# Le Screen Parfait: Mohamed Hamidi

Et je me rappelle, pour me foutre d'eux et aussi pour obtenir ce que je voulais, je leur disais, allez, on fait une dernière à la colar au chaud, quoi, avec du gros gag. Et n'hésitez pas à pousser les effets, à pousser. Moi, je saurais les contenir.
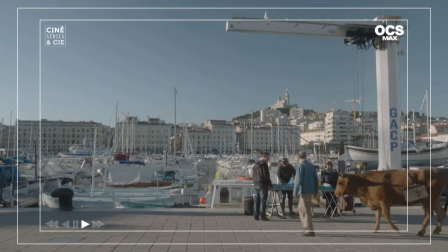4:29 Pourquoi ce premier plan et pourquoi faire une entrée de champ ? Par exemple, là, effectivement, on voit bien qu'il y a le petit cadin dans le cadre, avec la grue, et juste en dessous, les poissonniers. les vendeurs de poissons, qui sont des vrais vendeurs de poissons. Pour moi, c'était la vraie entrée dans la France.
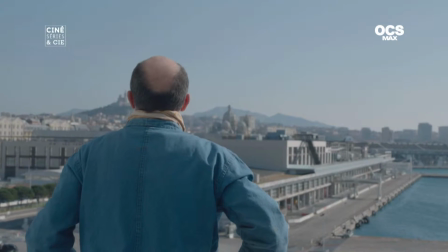4:43 C'est-à-dire qu'il sort du bateau juste avant ça, il donne un coup de fil à sa femme en lui disant qu'il est bien arrivé à Marseille. Et je voulais effectivement qu'il rentre dans la ville.
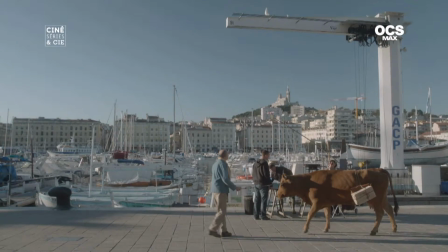4:54 Et donc cette entrée de champ me permet de le voir rentrer comme ça dans un cadre qui est le cadre du Vieux-Port et de la ville de Marseille.
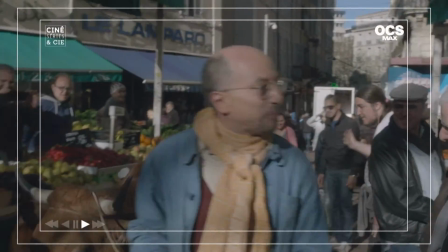5:00 Alors ce deuxième plan, vous êtes avec une caméra à l'épaule. Pourquoi ce choix ?
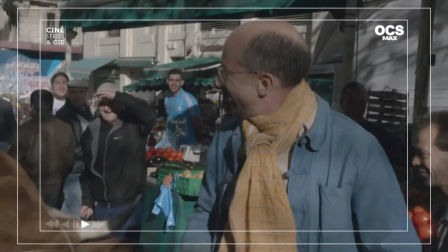5:05 Parce que là, je voulais être dans le marché. Et là, on change de lieu. On est au marché de Noailles, qui est un peu plus bordélique, qui est un peu plus, vous voyez, derrière ce qu'on voit, c'est des étalages, c'est des mecs qui vendent des cigarettes.
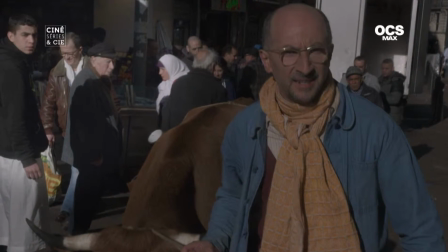5:16 Et puis aussi pour une raison technique, tout simplement, et on va dire une raison de moyens. C'est-à-dire que là, j'ai tourné cette séquence, j'ai fait une prise, parce que je ne pouvais pas arrêter le marché et installer un travelling ou alors être avec un stade. J'étais vraiment dans le marché avec mon personnage. Et on a dit action, on a tourné.
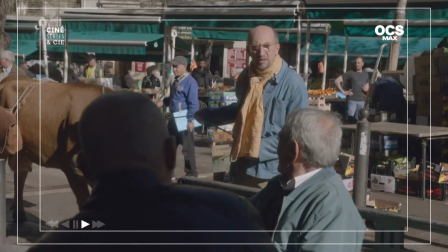Je voulais qu'on fasse un parallèle avec le marché et le café du Bled.
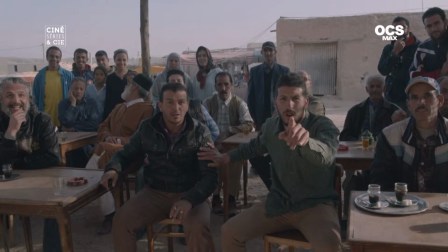5:50 La manière dont il était reçu comme personnage rigolo, mais avec des a priori en Algérie.
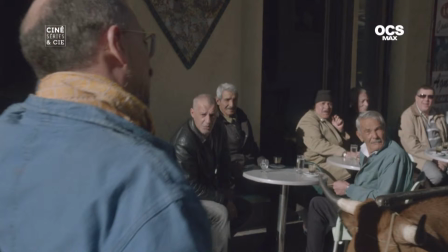5:55 Et là, par le même genre de personnage, toujours des Algériens qui lui demandent ce qu'il fait là et qui engagent la conversation avec lui. Je voulais montrer que c'était un type qui était à l'aise avec les gens, d'une manière générale. Dans toutes circonstances. Voilà, dans toutes circonstances. Le choix d'un décor est très signifiant, Mohamed, au cinéma. Pourquoi le manège ?
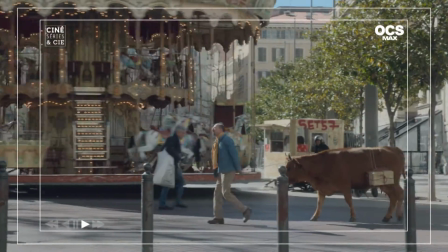6:15 Pour moi, ce manège, c'est à la fois l'enfance du personnage, sa naïveté, sa bienveillance, mais c'est à la fois le tour de manège qu'il fait. Je veux dire, là, il fait un tour de manège, le personnage. Il part du bled, il va jusqu'au salon de l'agriculture, il se paye un vrai tour de manège. C'est son rêve, c'est son idéal et le manège représente un peu ça pour moi. Alors, dans ces deux derniers plans, je voudrais que vous nous parliez de la composition des cadres et de leur agencement parce que tout est organisé.
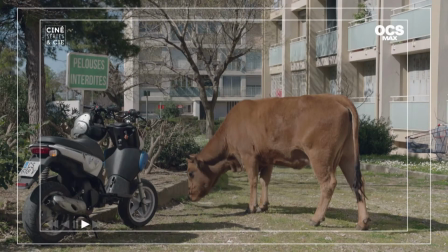6:42 Et on va apprendre que le diable au cinéma est toujours dans les détails. Le panneau, c'est un panneau que nous avons installé. Oui, parce que tout ça, ça va donner aussi des informations sur la séquence qui va arriver.
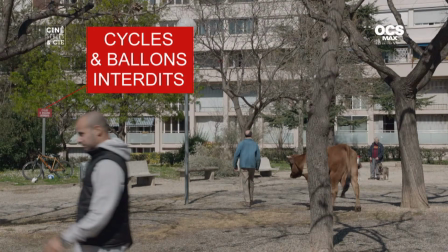6:55 C'est-à-dire que sur le panneau, on voit bien qu'il y a marqué cycle et jeu de ballon interdit et vous amusez à transgresser l'interdit. Oui, c'est vrai. Là, en l'occurrence, on pose une situation, on pose un personnage. On veut montrer en quelques plans quelle est la vie d'Assad, le beau-frère de Fadza. Ça crée un précédent à leur rencontre. Exactement. On se dit qu'il habite dans une cité, que cette cité est un peu bordélique. Voilà, c'est son cadre de vie. On le voit peu au début du film, mais je veux qu'en très peu de plans, on le connaisse un peu mieux.
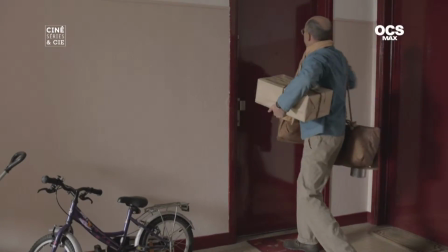7:24 Et pour le connaître, il faut savoir où il habite.
Bonjour. Un porteur de... C'est son bon frère ?
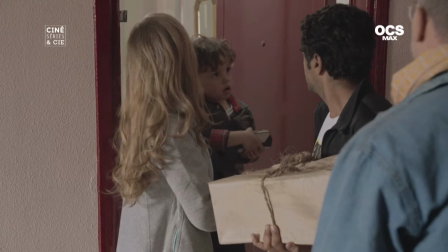7:29 Non, non, non. Ça va, il y a une vache, gars ? T'as amené ta vache. On se prend. Vas-y, dégâle.
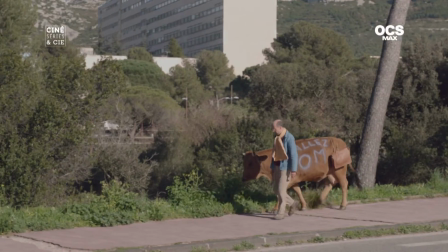7:34 Faut que la honte avec ta vache et des sacoches. Regardez-moi ça, hein, vandaliste.
Pourquoi filmez-vous ? Alors, moi, je filme pour... Pour raconter des histoires et pour toucher les gens. Je vois toujours le bon côté des choses, je ne suis plus un optimiste, je préfère la gentillesse à l'ironie, je préfère la simplicité à la complexité. Même si je la connais la complexité parce que je l'ai travaillé, je veux dire, moi je suis quelqu'un de bosseur, j'ai fait des études, j'ai passé des diplômes, je veux dire, j'ai fait des choses très complexes, je fais de l'économie, je suis agrégé d'économie. Donc la complexité du monde, je la connais, mais elle ne m'intéresse pas en fait. Je préfère m'attacher à la simplicité du monde, à des valeurs simples, à des personnages simples, à des histoires simples. Et ce que je filme, c'est ça. C'est des émotions avant tout.